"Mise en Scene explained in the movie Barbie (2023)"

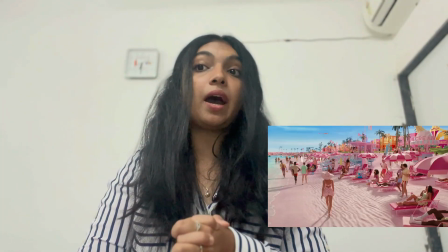(4:00)
And this appears as a part of carefully designed Barbieland,
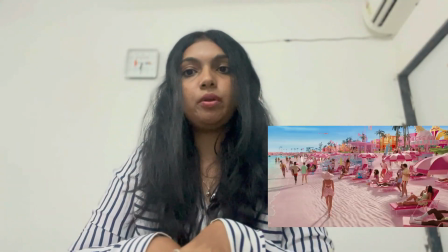(4:06)
which is assumed to be of all pink.
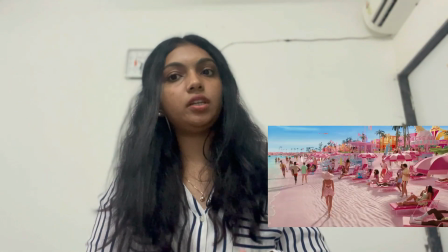(4:11)
So one thing we can notice over here is femininity,
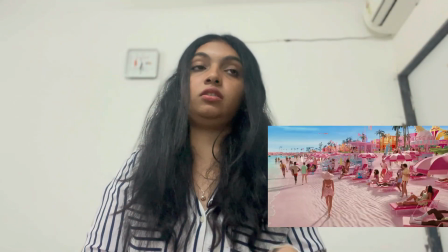(4:16)
the feminine power, or the female aspect is considered dominating,
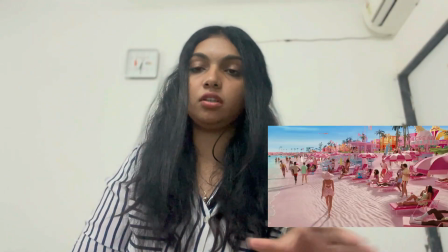(4:24)
because we do not see any men over in this frame, or particularly in the movie,
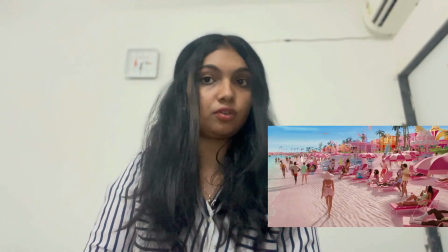(4:30)
apart from Ken. So this composition is highly symmetrical, so Barbie is placed at the visual center of the frame,
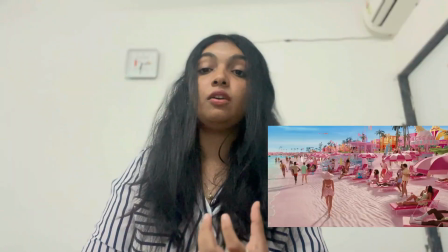(4:37)
and which immediately attracts the audience's attention, which reinforces her as the role of an ideal Barbie.
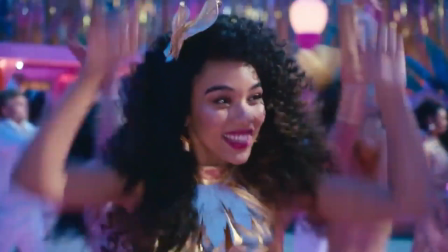(4:46)
So then there comes one scene,
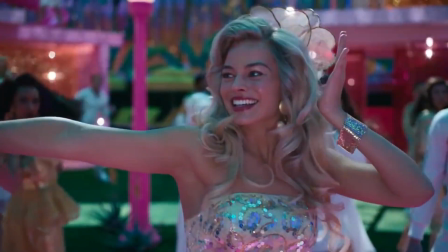(4:50)
particularly a dialogue, where Barbie asks, "Do you guys ever think about dying?"
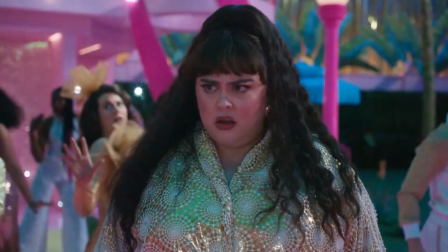(4:56)
She asks. So if it is a children's movie,
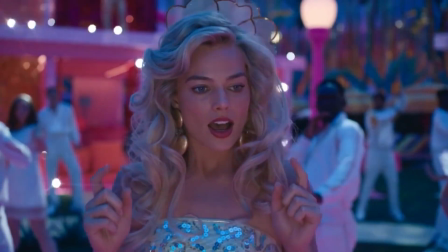(5:02)
then I think this dying part or even the discussion of dying should not be visibly present in the movie.
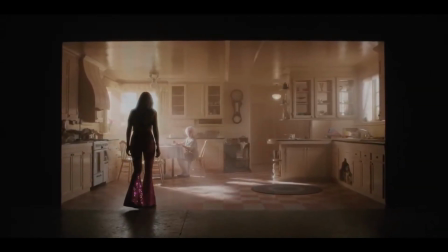(5:10)
But she is noticing someone of older age than her,
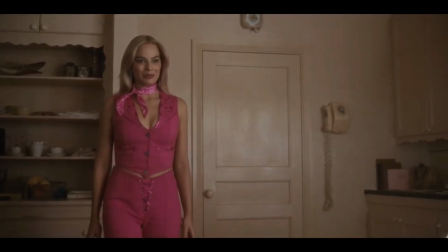(5:16)
and she thinks about what actually aging or even dying feels like.
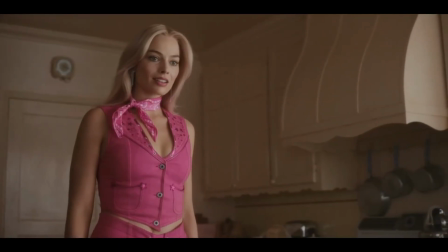(5:21)
So here we see the colorful environment. If we look particularly into this picture or this frame,
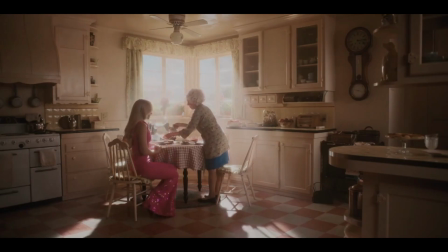(5:28)
then the outfit is on point, everything remains unchanged, the like colorful atmosphere is there,
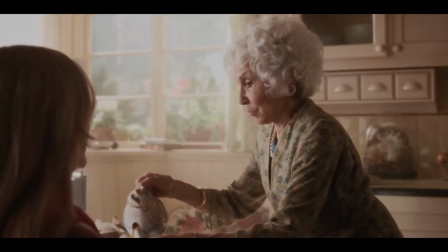(5:36)
but the facial expression which is there on Barbie's outer
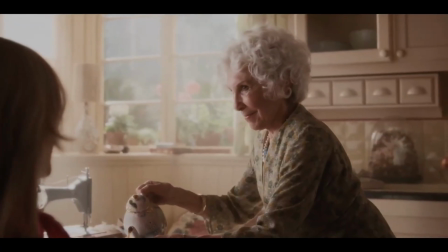(5:41)
part and the body language is completely altering the mood of the frame.
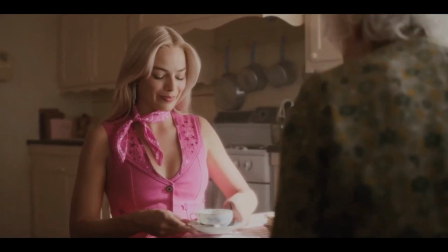(5:46)
Her performance here introduces discomfort into an otherwise perfect world, like she's questioning something.
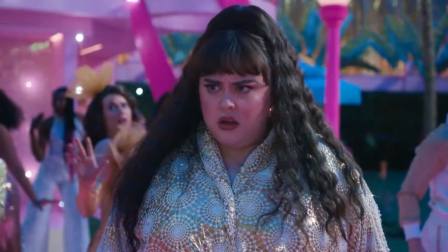(5:54)
And the other Barbies are also dancing, but when she's asking this question,
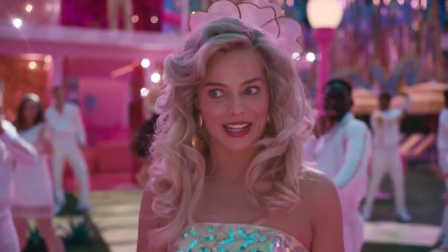(6:01)
they stop dancing and they're all looking towards her, which shows the changing and the blocking of the scene.
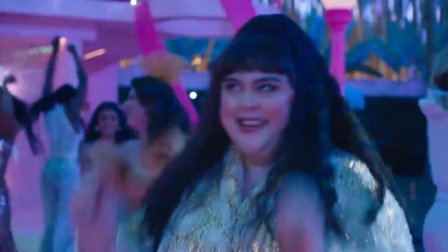(6:10)
So their positions also guide our attention directly into Barbie's emotional transformation.
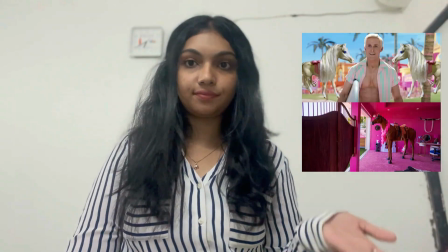(6:16)
So here Ken comes into the picture.
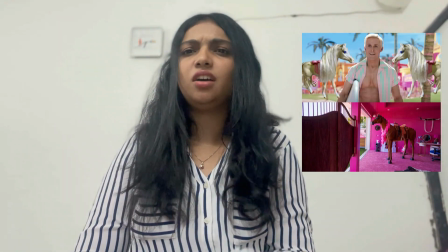(6:20)
So the sudden shift or perhaps gradual shift is being seen from the
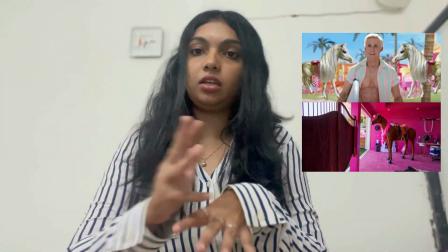(6:28)
masculine element is being introduced and the feminine is quite not into the picture, quite not into the picture.
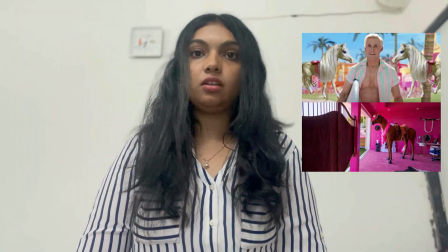(6:38)
So if you look into this frame, then it is visually contrasting with the earlier version of Barbieland.
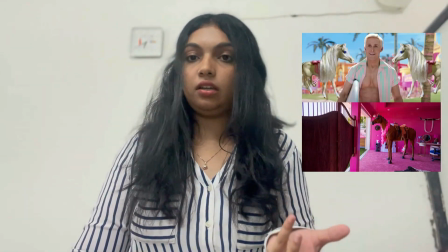(6:44)
The horse statuses are there, the leather furniture is there,
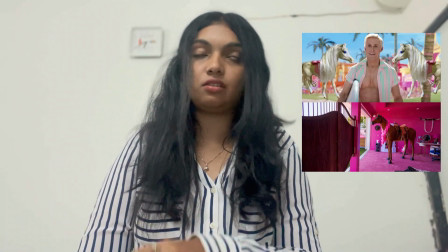(6:49)
darker colors are replacing the lighter pastel shades which we noticed in the earlier frames, but pink is there.
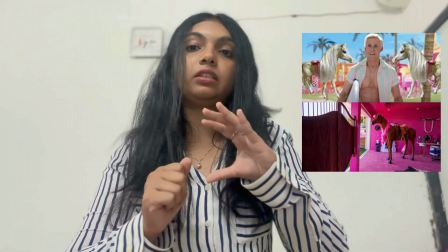(6:57)
So this shows that like even Barbie is not there over here.
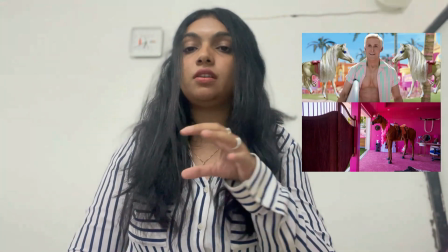(7:03)
That pink is representation of Barbie, the femininity.
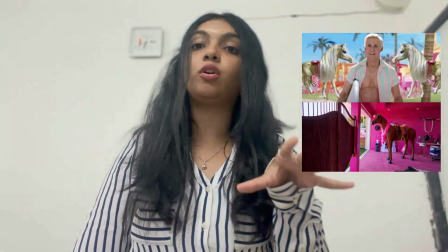(7:08)
It is not leaving. So it has an impact on the masculine character of the frame as well.
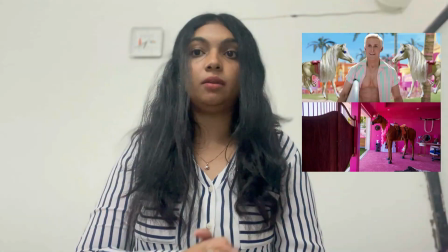(7:14)
So without anyone explicitly saying it, the mise-en-scene communicates like the power has shifted. But so like mentioned earlier, Barbie asks about death and what feels like dying.
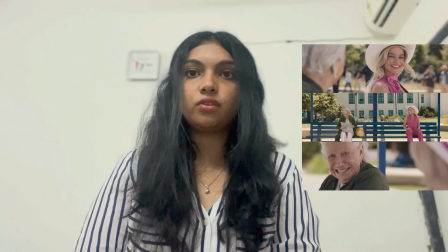(7:28)
So this frame, it shows that how mise-en-scene becomes much simpler.
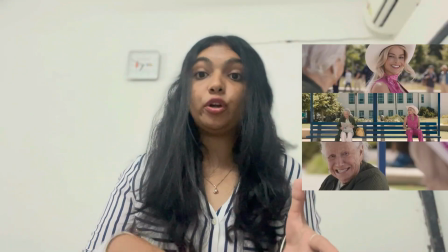(7:33)
The natural lighting is there, ordinary costume, realistic setting is there.
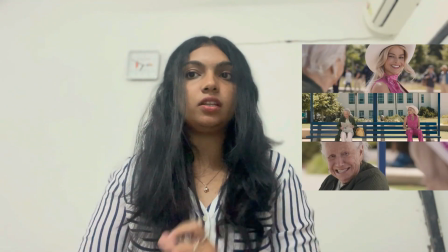(7:39)
They emphasize authenticity rather than perfection.
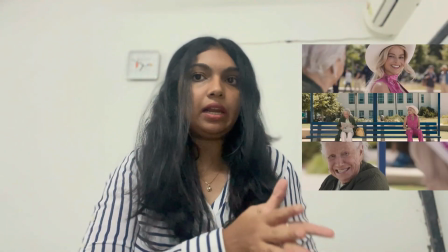(7:42)
And unlike the symmetrical composition of the Barbieland, this frame feels more spontaneous and human.
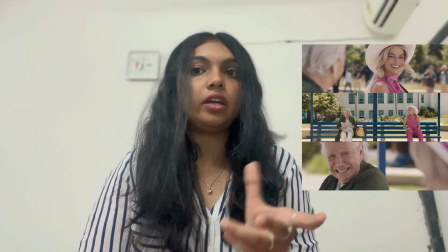(7:49)
And by this visual changes, we see how Greta Gerwig is suggesting that true identity is not found in perfection,
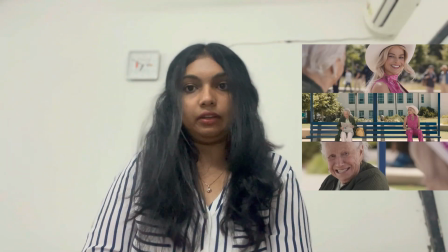(7:57)
but it is embracing the complexities of real life, not hiding your insecurities, but embracing them.